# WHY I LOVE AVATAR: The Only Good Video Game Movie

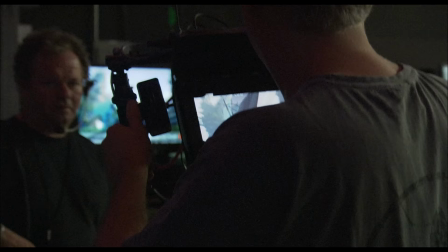(16:14)
The scene might have been created in a space without limits, but Jim won't ever run a shot that doesn't feel like documentary,
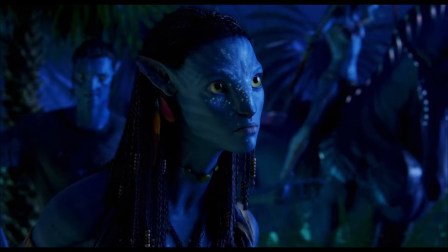(16:23)
complete with all those little handheld bumps and shakes, that lack of even-footed stability,
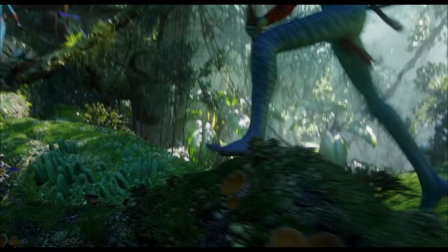(16:29)
as if the terrain and wind and water is affecting the movement of a real camera in a real location.
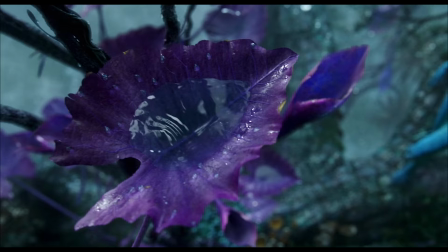(16:37)
It's a camera that's always trying to keep up, to capture the wonder, to investigate something interesting.
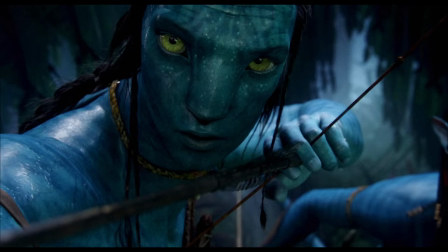(16:46)
Jim guides our eyes to the right detail at the right time, because Avatar lives or dies by those details,
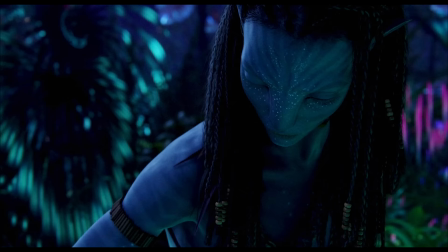(16:53)
whether it's the singular specks of soil between Jake's turquoise toes or the bioluminescence beneath Neytiri's nighttime skin.
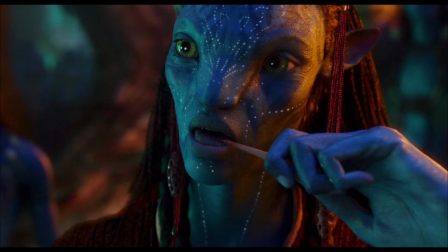(17:02)
And look at that skin, that beautiful, meticulous blue skin.
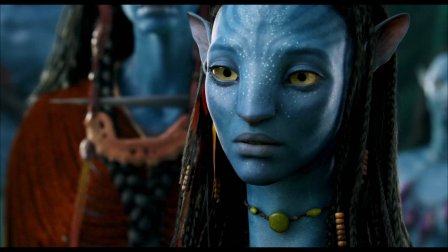(17:08)
I don't want to get weird about it, but screw it, too late. I could just stare at those skin textures forever.
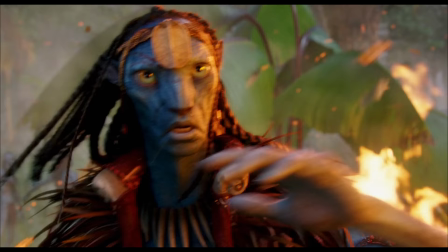(17:16)
How did they do it, man? How? The patterns, lines, creases, and pores,
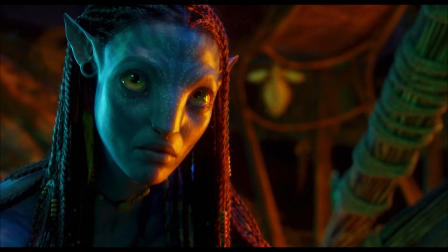(17:23)
that ever so mild translucency on the upper layers that you notice only in the light of an evening fire,
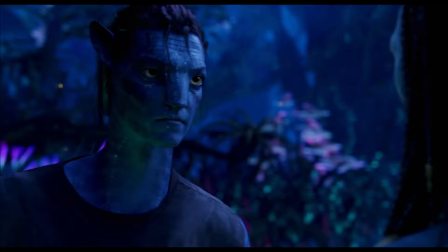(17:30)
the glisten of sweat, those perfect imperfections that make skin real,
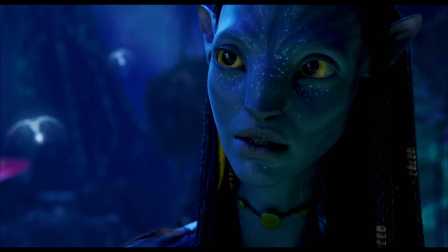(17:36)
that make hair real, teeth, eyes.
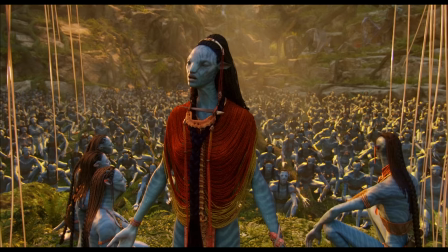(17:40)
This was 13 freaking years ago, and you tell me today that the Na'vi aren't real,
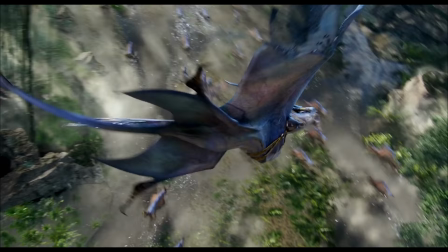(17:47)
that this story, this world, isn't real.
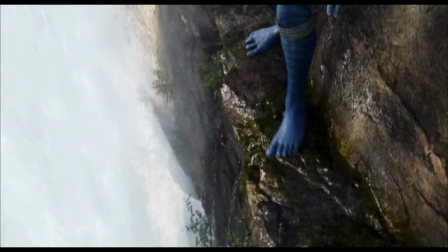(17:50)
Look at how the light leaks through the leaves, how water runs over weathered rock, and how sediment swirls beneath the surface.
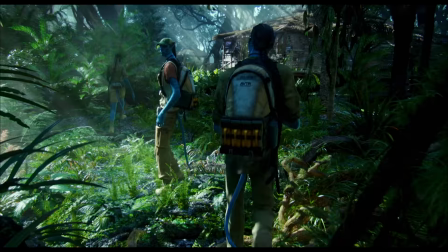(17:59)
Watch as the forest floor, carpeted with moss and mud and lichen, illuminates underfoot,
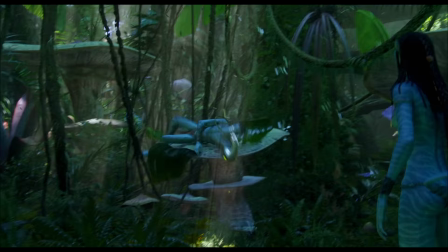(18:06)
how branches bend and bounce and break when brushed past,
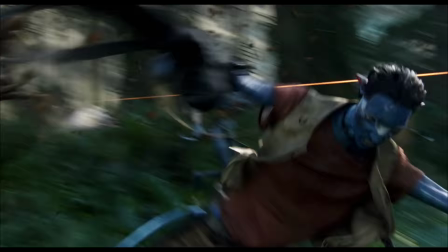(18:10)
how bark is ripped apart in splinters at the impact of gunfire.
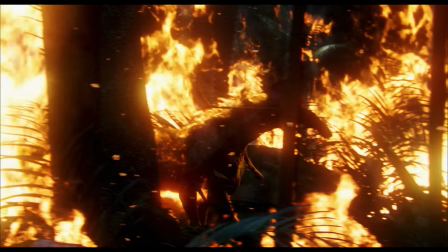(18:15)
See the insects in the air, the dust too, the clouds and smoke and flame, scattered in the wind, in the rain.
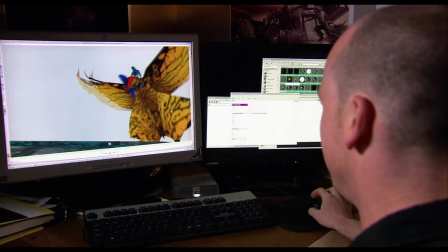(18:24)
This is thousands upon thousands of handcrafted assets designed by nearly 1,000 artists,
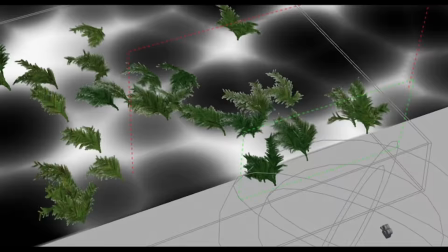(18:31)
brought to life by animation after animation, affected by simulation after simulation.
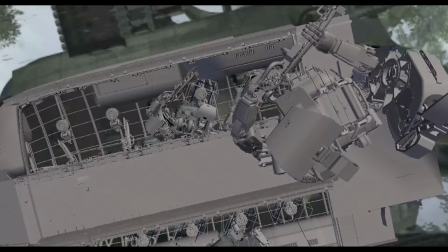(18:38)
Like, we are talking hours to render just a single one of its some
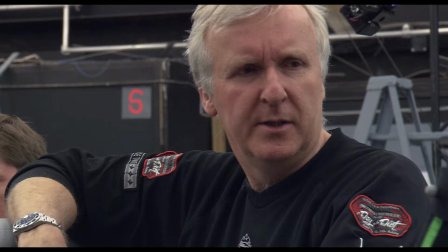(18:46)
230,000 frames. Which is insane! It's insane!
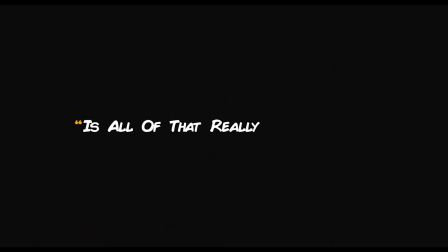(18:51)
And you might ask, is all of that really necessary?
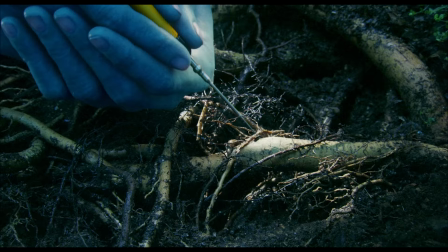(18:55)
Like, Jimmy baby, I'm not paying attention to bloody plant veins or fucking dirt.
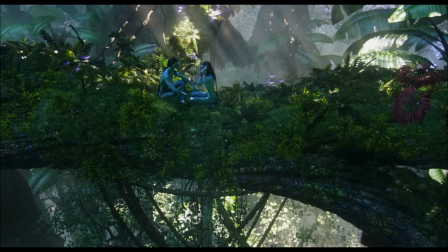(19:02)
And true, you probably aren't noticing a good 95% of these things unless you're actively looking for them.
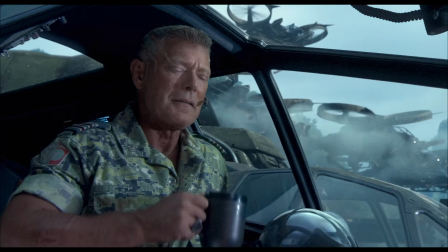(19:09)
But here's the thing. Here's the thing that separates great visual effects from real visual effects.
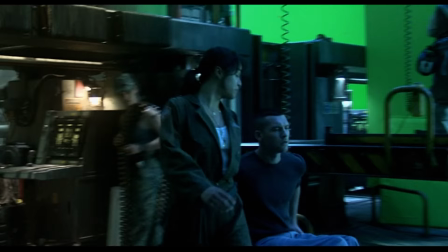(19:17)
We subconsciously, instinctively know when an image is incomplete.
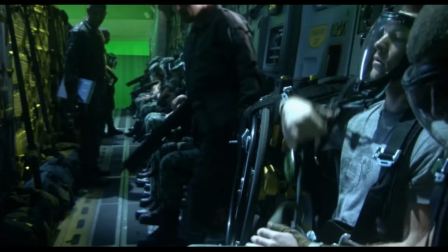(19:22)
We can feel something missing, something holding a scene back from feeling real.
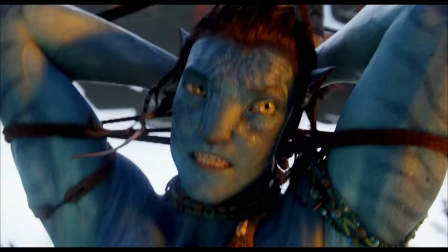(19:28)
You might not notice how the grass moves beneath a rotor blade, or how a rope strains under tension,
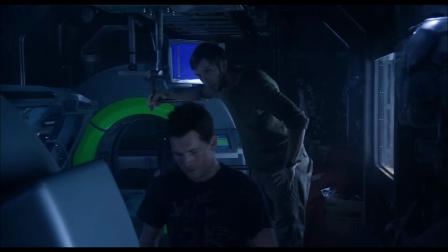(19:34)
or how a shadow dances in firelight, but on the off chance you do, if it ain't there,
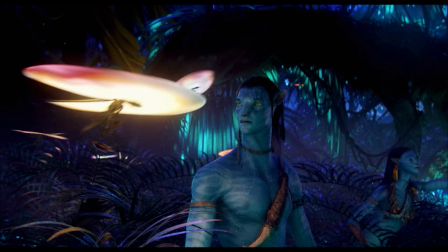(19:40)
boom, you're out of it and you're sitting in a theater watching a movie, and that is not what this is about.
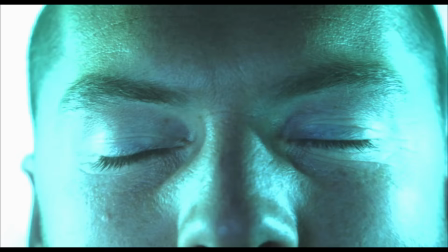(19:47)
For the immersion to be seamless, it needs to be flawless.
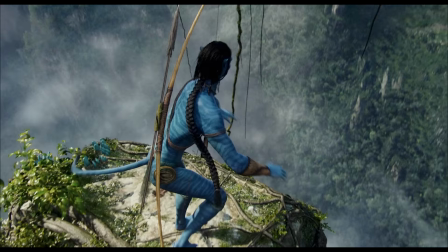(19:51)
Jim knew it needed to be flawless, and he took Avatar as close to that as the year 2009 allowed him to.
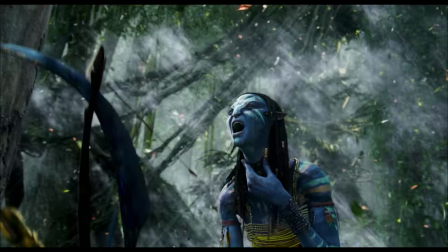(20:00)
13 years on, just as it was back then, it's overwhelming.
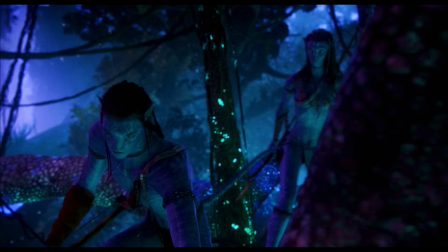(20:05)
There's more detail, more life, because detail is life to every single frame than you could possibly take in at once.
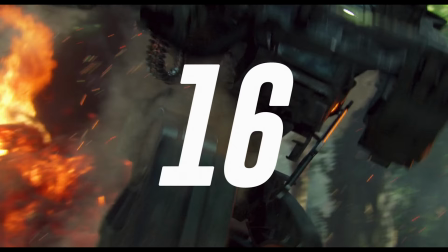(20:13)
I've taken it all in like, what, 15, 16 times since day one,
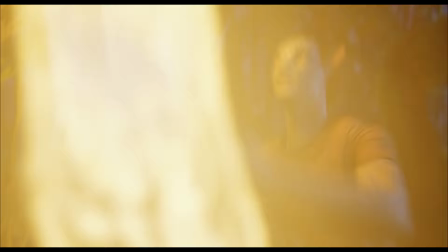(20:19)
and I still don't feel like I've even scratched the surface.